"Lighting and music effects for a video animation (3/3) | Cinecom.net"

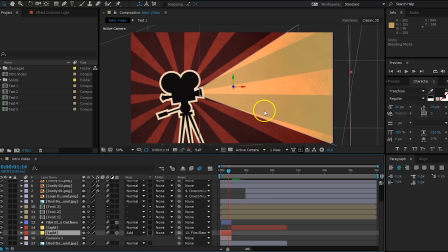[4:07]
Now this is the first step into using these blending modes, but there are a lot more things that we can do with this. For example, I'm going to duplicate this light effect by just pressing the Ctrl D or the Command D for the Mac users.
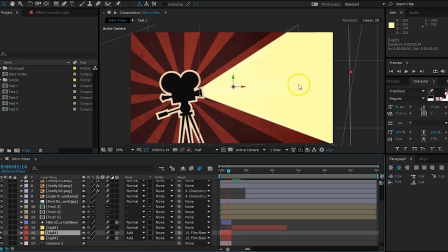[4:19]
That will have a duplication of it, and now you can see that it's pretty blown out, and that's because both of these are now set to add. So what it will actually do is the first lighting will actually blend with the second lighting, and then that one will blend again with the background.
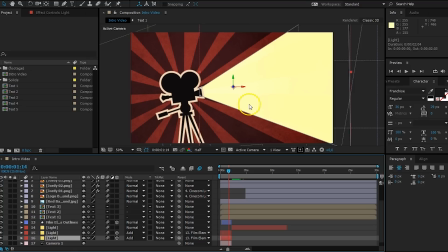[4:33]
So we've got three layers now which are blended together. Now, two times the same blending doesn't always give that good results, so what I'm going to do is set two different blending modes. And I'm actually going to choose for the one below for the overlay blending mode.
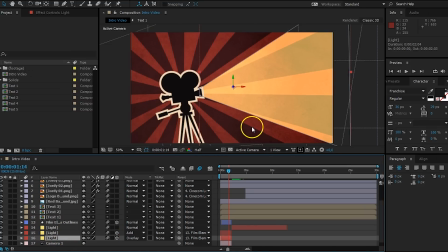[4:48]
And look what an interesting thing that we're getting right here. When I'm going to disable the first layer now, you'll see what it actually looks like when having only add and when having the overlay with it. So it's a lot more dynamic, as you can see. Now, what does the overlay actually do? Just going to like disable the second layer for a moment.
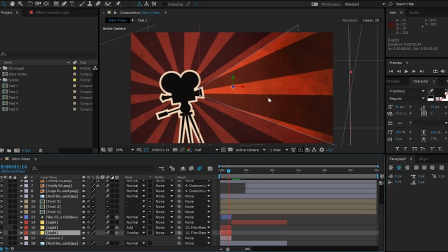[5:07]
As you can see, it actually only alters a little bit of the colors. It doesn't leave that much of the brightness anymore from the yellow solids. Now, this very subtle change actually blends very good with the add layer. Now, let's bring this even further.
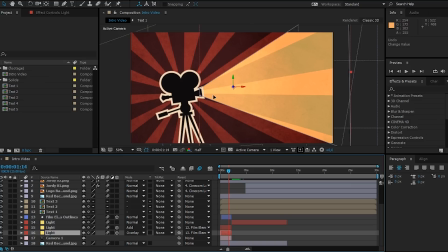[5:19]
I want to add some sort of a glow onto it. Now, a glow is pretty intense, so we're going to add that onto the add layer, so the second layer right here. Just go to your effects and presets and search for the fast blur effect.
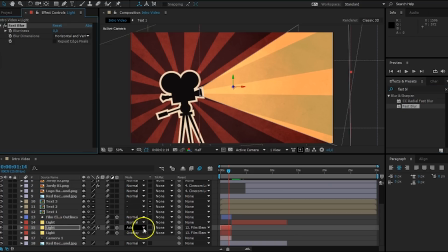[5:33]
It's right here. Drag that onto your layer, which holds the add mode, and then increase the blurriness just a tiny bit, and already you will see that we have some sort of a glow effect to it. Now, we are losing those hard edges, which we kind of need for the projector.
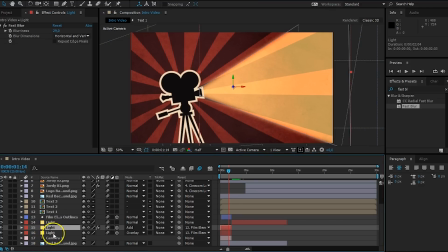[5:48]
So what I want to do is master the overlay layer, and that can easily be done by just moving that above the add layer, like so.
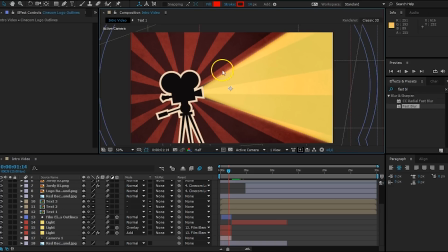[5:55]
And already now you can see that we have some more harder edges right here, but we do retain that nice glow. So that's a way on how you can add some more lighting effects to a 2D animation. Just blend layers together, but remember that you can also duplicate layers and have different kind of blend modes to them.
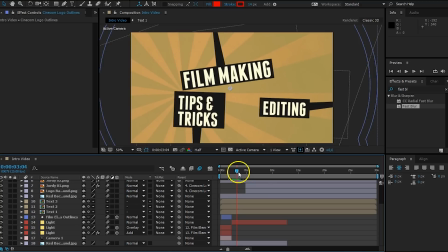[6:12]
Alright, let's go further into the animation.
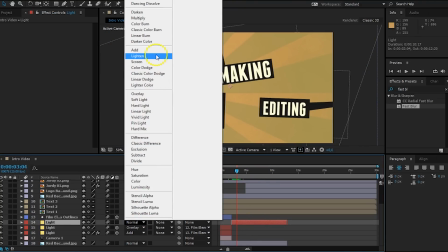[6:14]
Right here, this is the second background, and I'm also going to set this to the add blend mode like that, so it's a bit more dynamic.
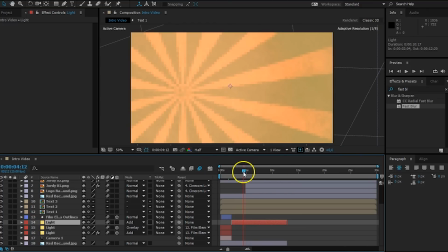[6:21]
And let's further again, right here, this transition. Also here, we're going to add some more lighting effects to it.
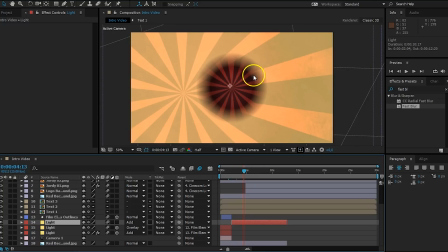[6:28]
Now, this is pretty interesting here. This is not a solid, but it's actually a texture. So that's going to give some interesting results, as we have a lot more information now on which the blending mode can work with. Right here, this is my background, and again, I'm going to duplicate this.
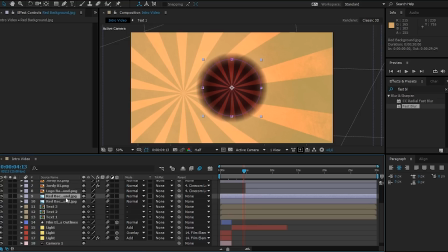[6:43]
So just press Ctrl D or Command D for the Mac users, and now I actually have this background animation double.
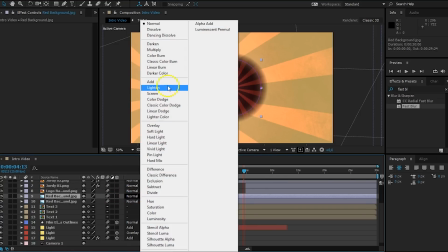[6:50]
And I'm going to change the mode. I'm just going to set it back to add. Now this looks pretty nice.
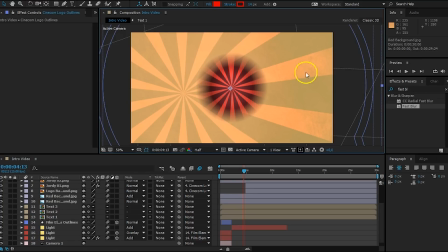[6:56]
Now it even gets more interesting when we're going to offset these two layers up on each other. So select the layer above and just press the S key for the scale. I'm just going to zoom in a bit more because we did do some keyframes onto it. So make sure that you don't mess this up. I'm going to align my playhead to the last keyframe here.
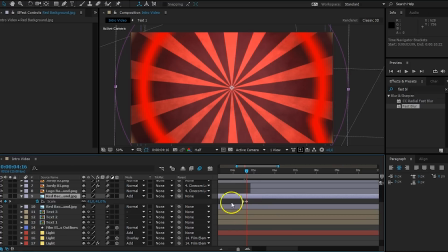[7:15]
And instead of 40, with just the exact same keyframe as layer below, as we've duplicated that one, I'm going to increase this just a tiny bit more. So right now these two layers are offsetted to each other. And that definitely gives some interesting results inside the animation right here.
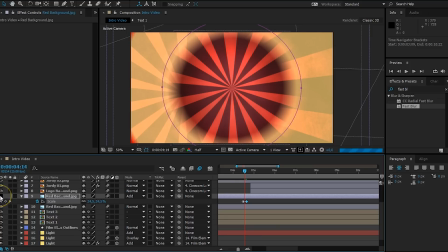[7:33]
Let me just enable and disable that layer so that you can see the before and the after. As you can see, it expands a bit more to the edges right here, as this one is more scaled up as the layer below.
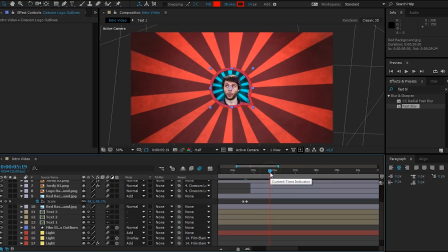[7:45]
Now this lighting effect is going to be a bit too intense when we have revealed the ending scene, so I'm actually just going to fade this thing out.
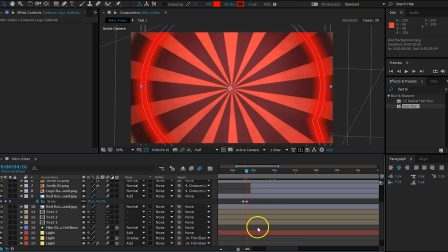[7:54]
So right after the animation is done of that, of the opening of the background here, we're going to select that layer, press the T button to animate the opacity. And I'm going to create a keyframe for 100% and go a little bit forward and then just make it 0.
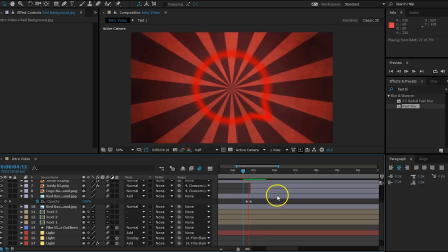[8:09]
So when I'm going to play this right now, you will see that it looks pretty interesting.